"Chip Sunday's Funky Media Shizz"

Hey guys, I'm Chip Sandoval, and if you ever wondered what shallow focus and high angles are, well now you don't have to, because I'm going to tell you.
Come on, Lee, let's go.
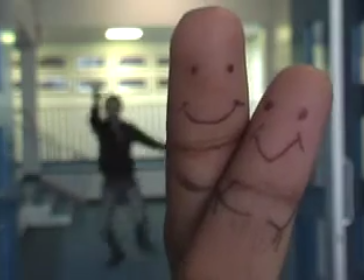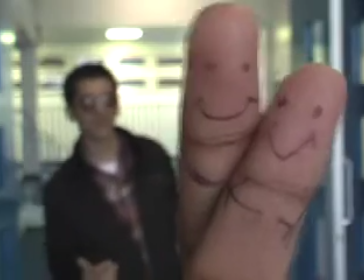0:31 Hey guys, do you know who my friends are? No. But tell me what shallow focus is first.
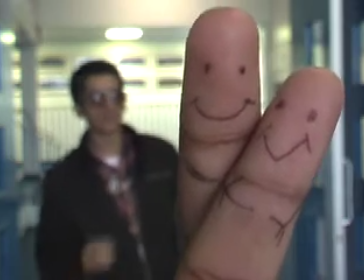0:37 Shallow focus is when the thing closest to the camera is in focus,
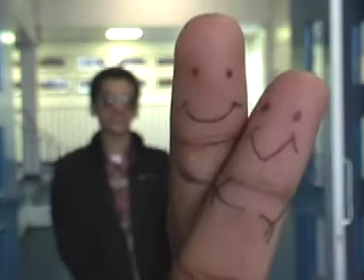0:41 and when everything else is out of focus, so you can have concentration on the thing that is in focus.
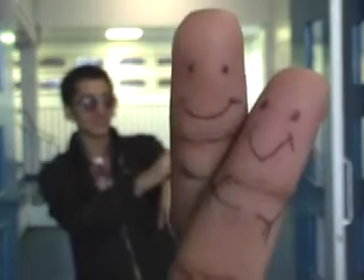0:47 Do you get that? Cool. Where are my friends? Oh yeah, they're downstairs.
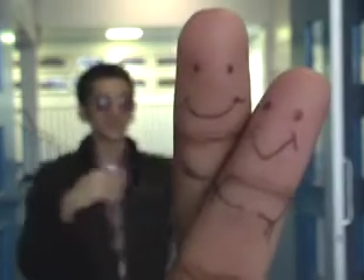0:52 Okay, thanks man.
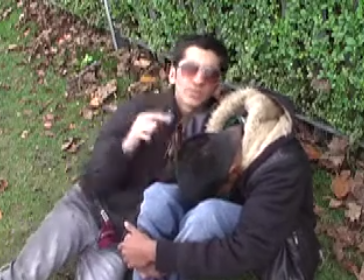0:57 He just got dumped by his girlfriend, and the fact that you're filming in a high angle makes him look weak and helpless.
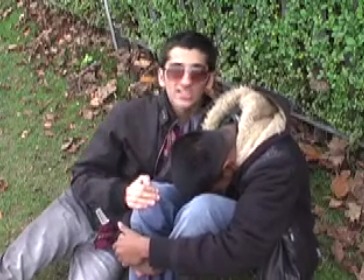1:04 How could you be so cruel? Why?
Let's go take a look at another idiot who got dumped by his girlfriend in high angle.
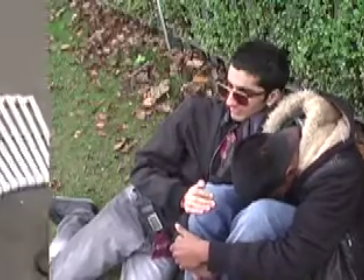1:11 What a douchebag! Why? Why?
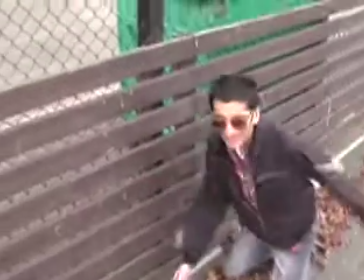1:18 Why? Why? Why?
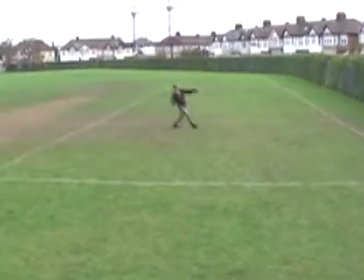1:27 Why? Why?
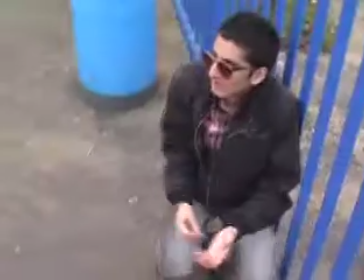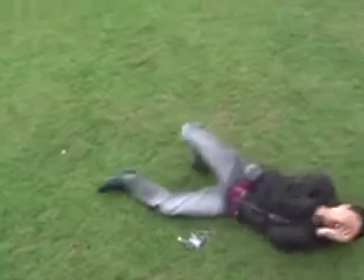1:37 Why? Why?